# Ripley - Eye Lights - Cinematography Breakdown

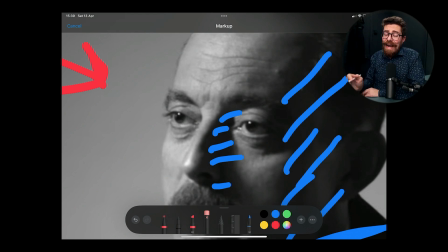But we can see other things going on in his eye here.
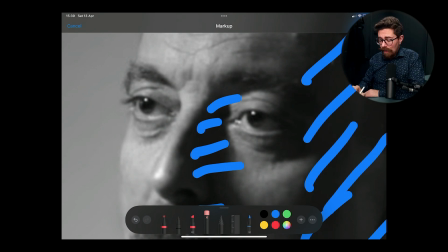It's not mega obvious, but if you look at the bottom of his eye, I don't think I can draw a line fine enough. No, I definitely can't draw a line fine enough. Let's go finer than that.
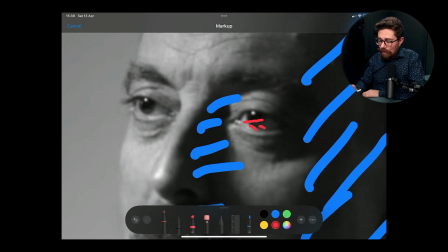Yeah, just along the bottom there, around here. You can see it in the other eye as well. You're seeing a little bit of bounce, which in all likelihood is the desk and anything that's on the desk. Now, I'm not really suggesting that they're using that as a super active stroke,
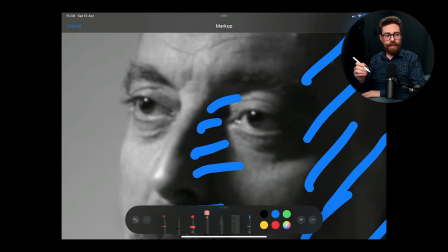but you do find that in a lot of things, actually, people will, when they have a two-shot of people at the table and it's pretty wide and you just want people to be able to come in, sit down, maybe it's started from a wider shot tracking in or something like that,
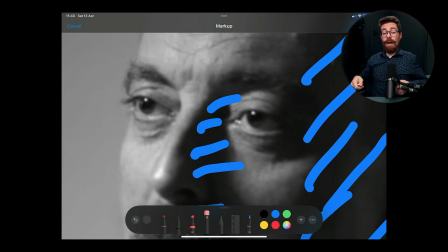bouncing the light off a white tablecloth or some papers that are on the desk or a menu that's being held in someone's hand. That's a way that people actually do light, just bouncing the light off whatever surface is there.
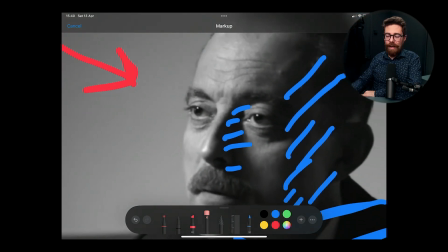Now that I don't think is the case here at all, but it's certainly there and it's playing a part.
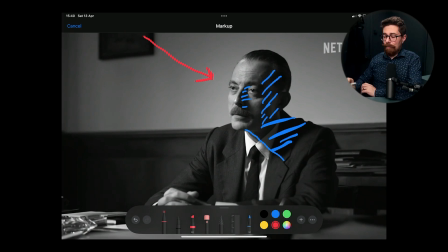Not a big part, but it's playing a part. Really quick other things to call out. We have a little bit of vignetting going on around him. So all around him just there, you can see that vignette blooming off. I would say that that is because the light is focused on him and it's hitting the back wall a bit and then it's just
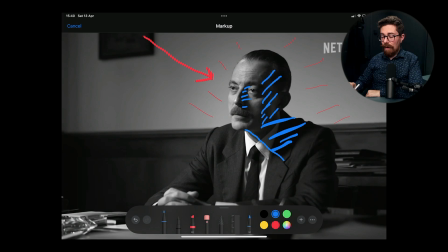dispersing away to a much lower level by the time we get out to here. So yeah, that helps to draw the eye. Also, on top of that, we have this structure in the background helping to create a little bit of
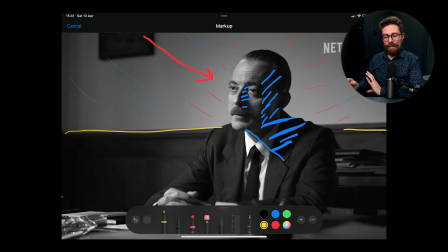contrast and variation in the back. So that wood paneling is, I mean, it's period correct, so there's that. But also, it helps to make the frame more interesting. If that was just a white wall, then the frame wouldn't feel quite as interesting.
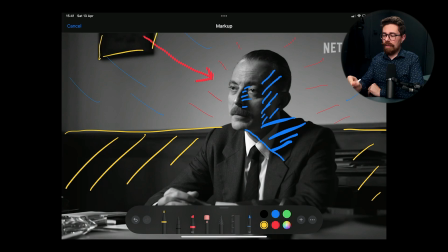We do have other things up in the top just there, around here. Netflix logo there, obviously. But yeah, in general, it's just a nicely constructed frame. We've got the eye light really popping in his eye. He is lit from the far side, so he's down to camera, which is always a good thing.
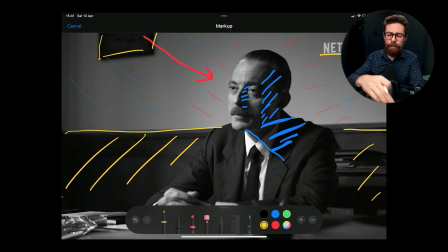And, well, I say it's always a good thing. That's not necessarily always a good thing. It is a very tried and tested way of lighting a face, and it works. So a lot of people do it, and it is viewed as a proper approach to lighting faces, but it isn't the only one.
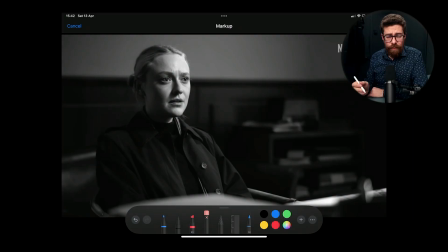All right, we're going to jump into the reverse. We're looking at Marge now. She is getting a little bit of a harder time here than she has done throughout most of the first half of the series, I'd say. And the lighting, I feel, is also reflecting that.
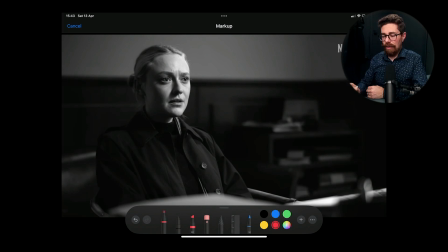So she is getting a harder light than she normally would, and it's really hot all down this side of her face, to the point of, on this screen at least, feeling like it's starting to blow out a little bit or bloom out a little bit.
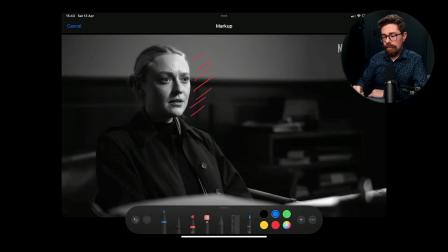On the shadow side, she is relatively down, I have to say. And that also gives us a nice shape down her cheek and around her eye socket.
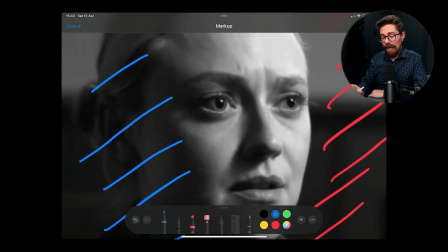In fact, if you look in a little bit on the eye socket just there, you can see this little flick of shadow across. I suspect that is from an eyelash or something. So it tells you a little bit, again, about how big or large or far away the light source was from her.
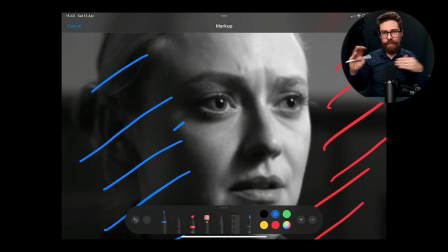So when I say big, large, far away, if a light source is very, very close to you, a comparatively small light source is effectively soft. You get dramatic fall off then from just the short distances.
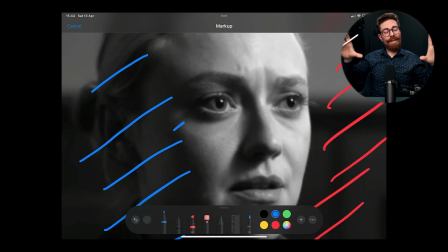But in order to get the same softness as an A4 sheet of paper just here, you have to have an enormous 20 by 20 sized source 5 meters away or something like that. Basically, a little rule of thumb for it is if you can
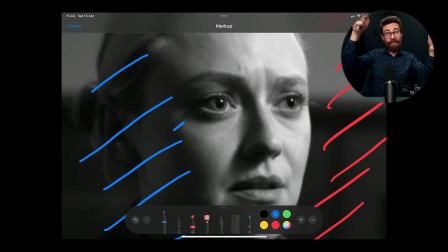cover the light source that's far away with a piece of paper, you just kind of go until the whole thing's covered, you will get more or less an equivalent level of softness, if that makes sense.
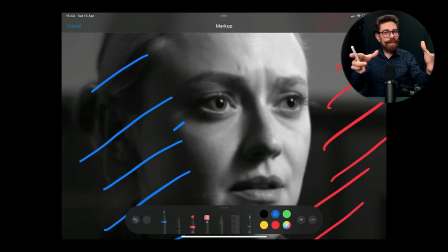So what is a much smaller source is in fact as soft. All kinds of other things start to take effect at that point. And I suppose the arch example of this would be the sun is probably the largest light source, the biggest source that we have in our solar system, probably, definitely.
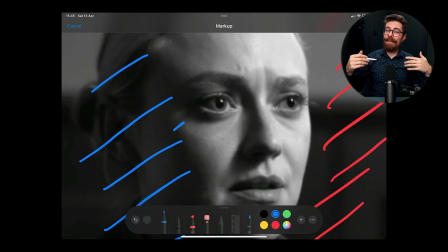But it's so far away that it is effectively tiny. It is a pinprick. It is a point source. It casts very hard shadows unless it is diffusing through cloud or bouncing off something. So yeah, that gives you a little bit of a sense of what I'm talking about, hopefully.
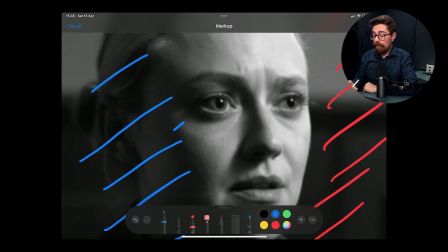She does have the eye light pinging in her eye. Again, same as before, it is in that top quadrant of her eye,
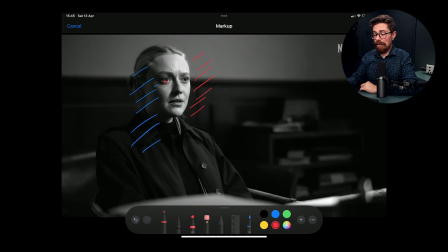telling us that the light is somewhere up here, pointing down at her, and it's doing a good job of illuminating her face in a slightly hard way. You can see just around here, all of her furrowed brow
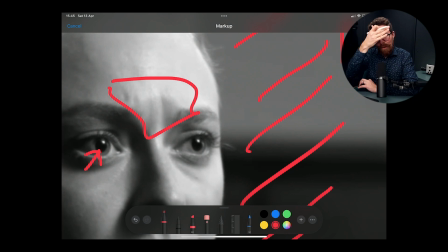is actually getting variation of tonality and shade,
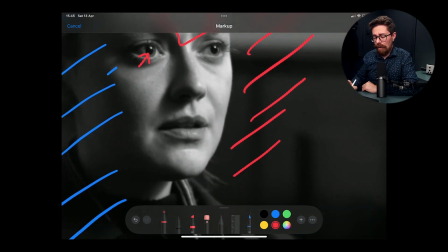and we've got a relatively hard nose shadow just here as well. So all of this going across, coming down from her nose. It's not mega hard, but it's fairly hard.
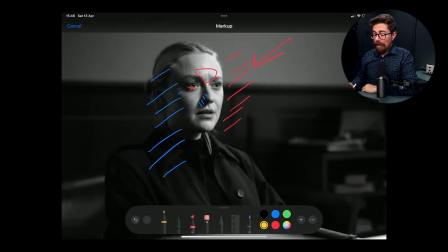Same things in the background are happening as well. So we've got this cutting across, we've got a general level of stuff, but she's by far and away the brightest element within the scene. Interesting, no practical sources or anything like that just here. It is just the light on her.
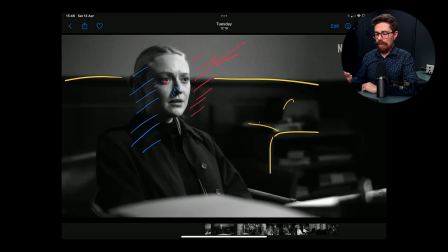Now I've got a comparison because I did say that she's getting a harder light than she normally does.
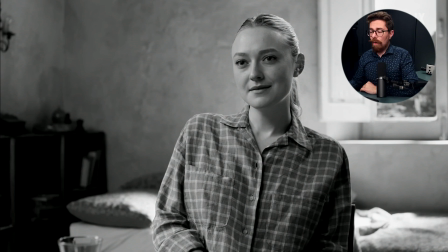This is Marge in more ideal circumstances, in happier times,
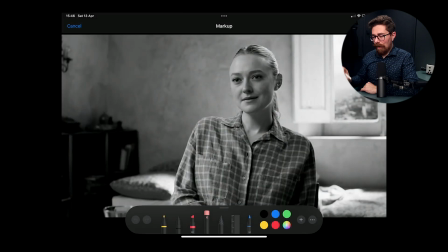in her lovely little apartment in the lovely little village they live in. Tons of character development that I'm spilling just here. So it is a way softer light,
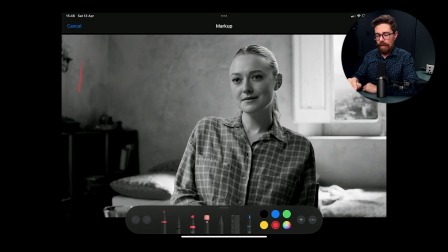motivated from a window that we're going to assume is on this side of frame just here, just slightly further outside a shot. And then we have the other window in the background just there, and that is creating this lovely little edge down there.
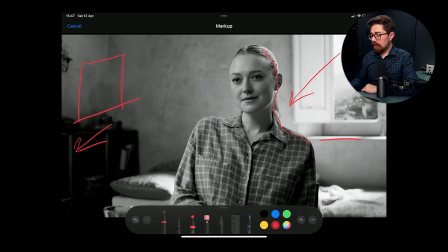Also, we get some nice little hot spots and, you know, brighter areas. We've got the sky just there. It's still got some definition of like a mountain in the background and some dappling and things. The light plays across the scene, but nothing is super dark.
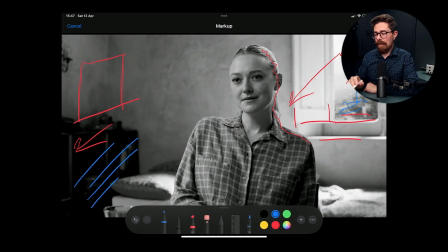I mean, the darkest bit is just in the corner with these bits of, you know, furniture and stuff. We do have texture in the wall, which is interesting to look at just there.
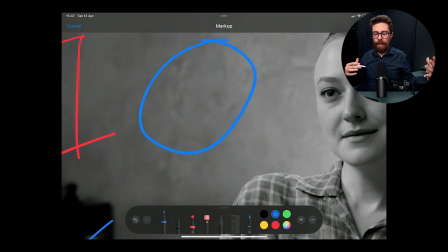Gives the whole thing a little bit more life, makes it feel almost like a canvas,
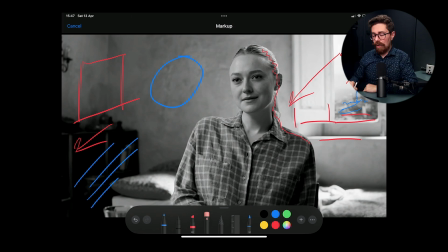you know, going back to the whole painting theme of the show. You've got variation of texture. Now, most people trying to make their tiny rooms in short films feel good, stuck with white walls,
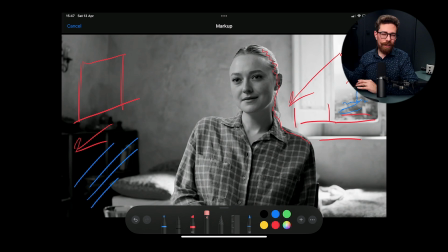that uniform tone, and then even if you push light across it and create a variation of shade, like a gradient or something, you don't get this same sort of dappling effect of just texture and depth. And yeah, it's kind of cool.
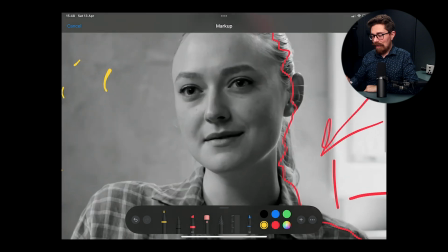Bit of light catching on the bed. She is getting an eye light in there, but it's a slightly odd shaped eye light.